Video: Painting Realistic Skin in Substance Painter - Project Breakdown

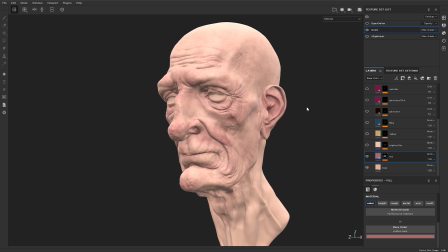What's really important is that you don't just take the color zones of the face as gospel. That's a starting point, mm-hmm. and some general theory. What you should take from it is around these areas there is some of this general color on most people in general.
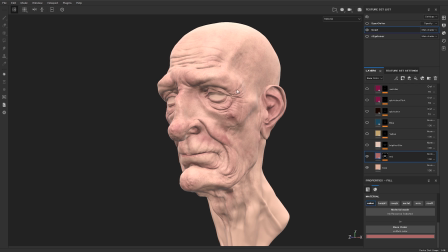It's not a just paste these colors in and you're good to go. It really is a starting point.
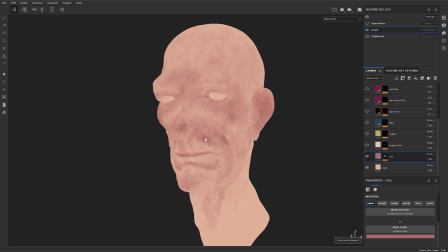So you can see here we're not really following it exactly. Like if you look at this, we have a lot of red around the mouth, where in the color zones it should be blue.
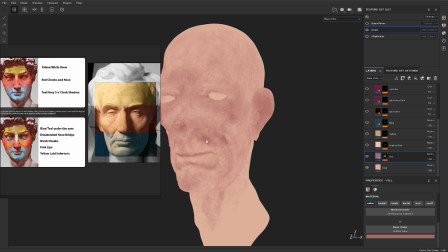So why are we putting this in here? Well, because this is what the human actually looks like.
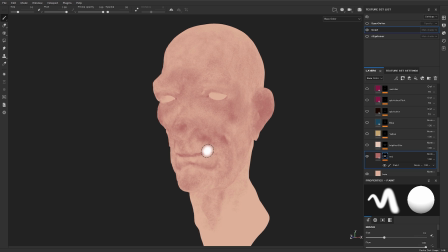So a lot of this is sourced heavily from reference. Because we also do a lot of mixing, it's like with anything, we do or you should do. It's always start with fundamentals and then start building, you know, start with something simple and then start building it up from there.
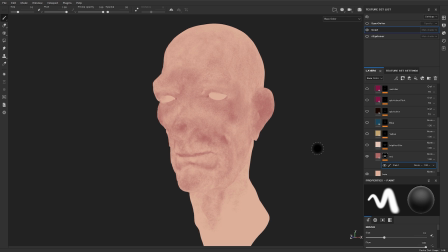It doesn't matter if it's sculpting, modeling, or painting human skin. If you start simple, you can always add complexity to it. The good thing about this as well is that you can also change the color any one time. So, you know, if you want to change this to something more extreme, you can easily do this. So this means, for instance, if you want to change this to,
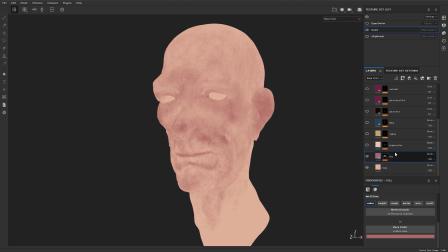if you want to convert this to a roughness map later on or whatever it might be, you have all the data here and it's entirely non-destructive. And that's why we usually use fill layers, just because it allows you to sort of have this procedural workflow that you can always update.
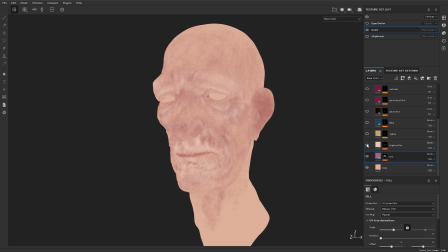Then we are going in and just adding some more brighter skin on top of it. We're not emulating the lighting here at all. Like, we're not trying to bake in highlights and whatever it might be. We are just emulating where there are brighter spots in the skin.
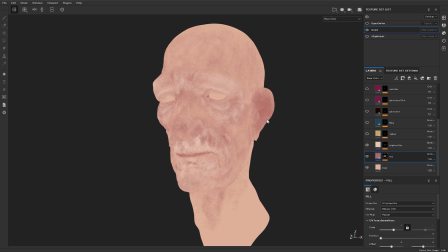This could be from the sun, or it could just be that there is just variation in it.
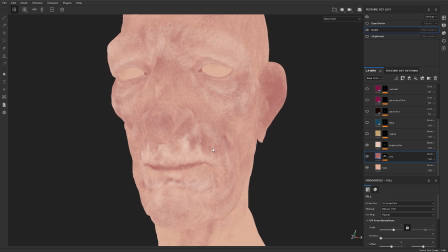So this here takes a bit more time to actually get right. Like, here you can see that there are some more patterns forming here.
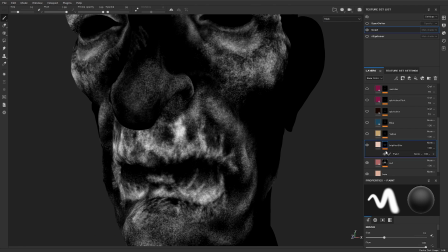They're still incredibly loose. Like, if we actually look at the mask, you can look at the mask by alt clicking here, and there are some clear patterns there we have painted.
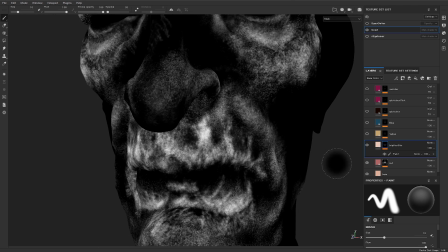So this again comes from sourcing our reference.
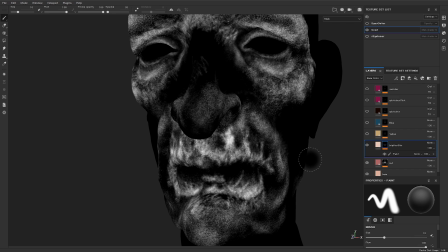So our workflow is, we keep it very simple and we build it up one step at a time,
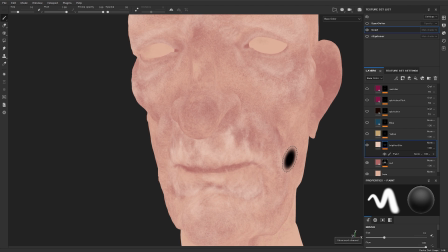and we source from reference in a methodical and proper way.
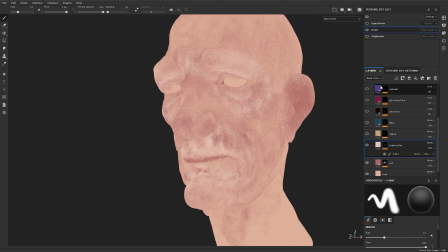This is really like a fundamental way of working, and this is something I've been using for ages, for like 10 years now, since I was poly painting in ZBrush. So it doesn't matter what software we're using. If you're in Mari or a painter of ZBrush, it really doesn't matter. What matters is just that you have this understanding of how to build it up.
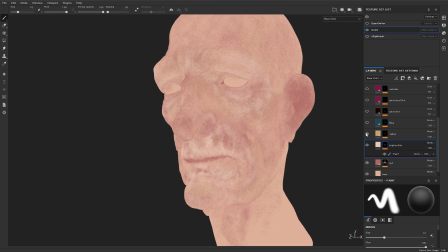Then we're just adding some slight yellowness to the skin. You can see it just becomes a little bit more yellow, just to break it up a little bit.
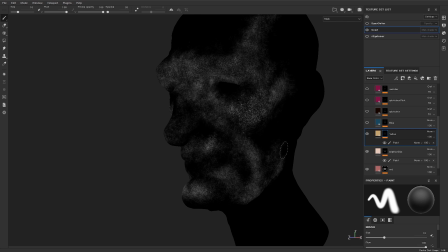This is quite a subtle map, and you can see that I'm trying to put yellow where the bones are, where the skin is really thin around the bones. This would be around the cheekbones, around the skull here.
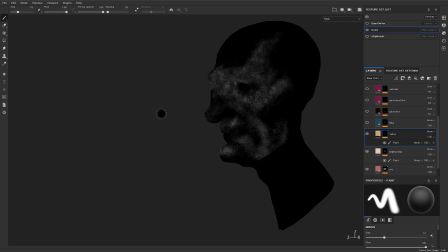It's almost like you can see a little mini skull around it, like so. So it just helps to read a little bit better where the bony landmarks are.
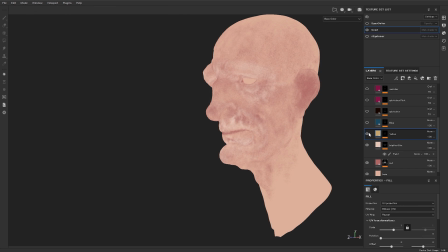And for someone like this guy, who's obviously a heavy drinker, you know, it's the yellow is sort of,
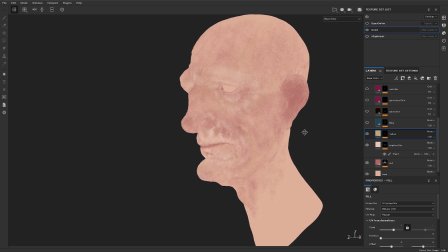you can use it also as a storytelling element, not just yellow in the skin, but maybe like liver failure,
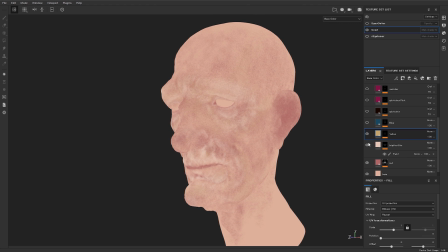which leads to, you know, the pigment in your skin can start to change a little bit. Yeah, this guy's been drinking all of the things. Then we have some blue. This is one of the ones which really surprised me when I was learning about skin, like how much blue there is in the skin, and like later we have like more cyan or more like more pink as well.
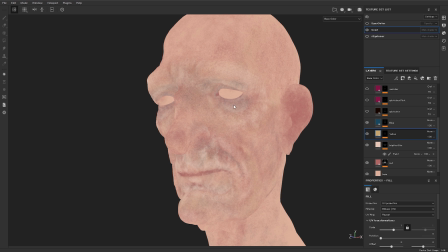So this is again just adding some blue around the eyes as well, but you really can't just make a formula, this is how you're painting human skin. You need to vary this based on who you're doing. If you're doing a baby or a very young person, you would keep this a lot simpler.
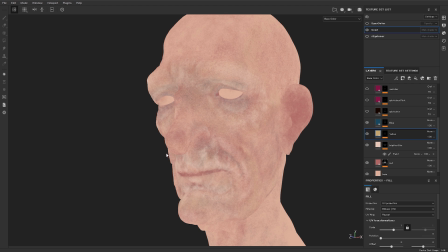If you were to paint this, transfer this texture map here to like a 5-year-old, it would look terrible.
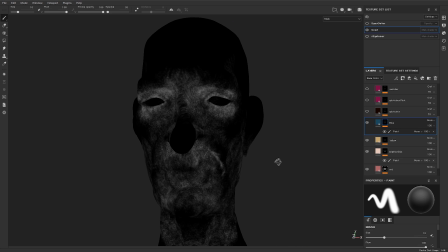Yeah, babies tend to be pretty uniform. Like their skin hasn't taken any damage yet, so it's pretty in perfect condition. So you can just see here, we're just bringing it in around the eyes here, as you can see, but then just a little bit around different areas as well.
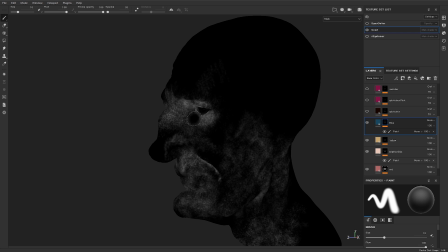We're just adding some randomness to it as well.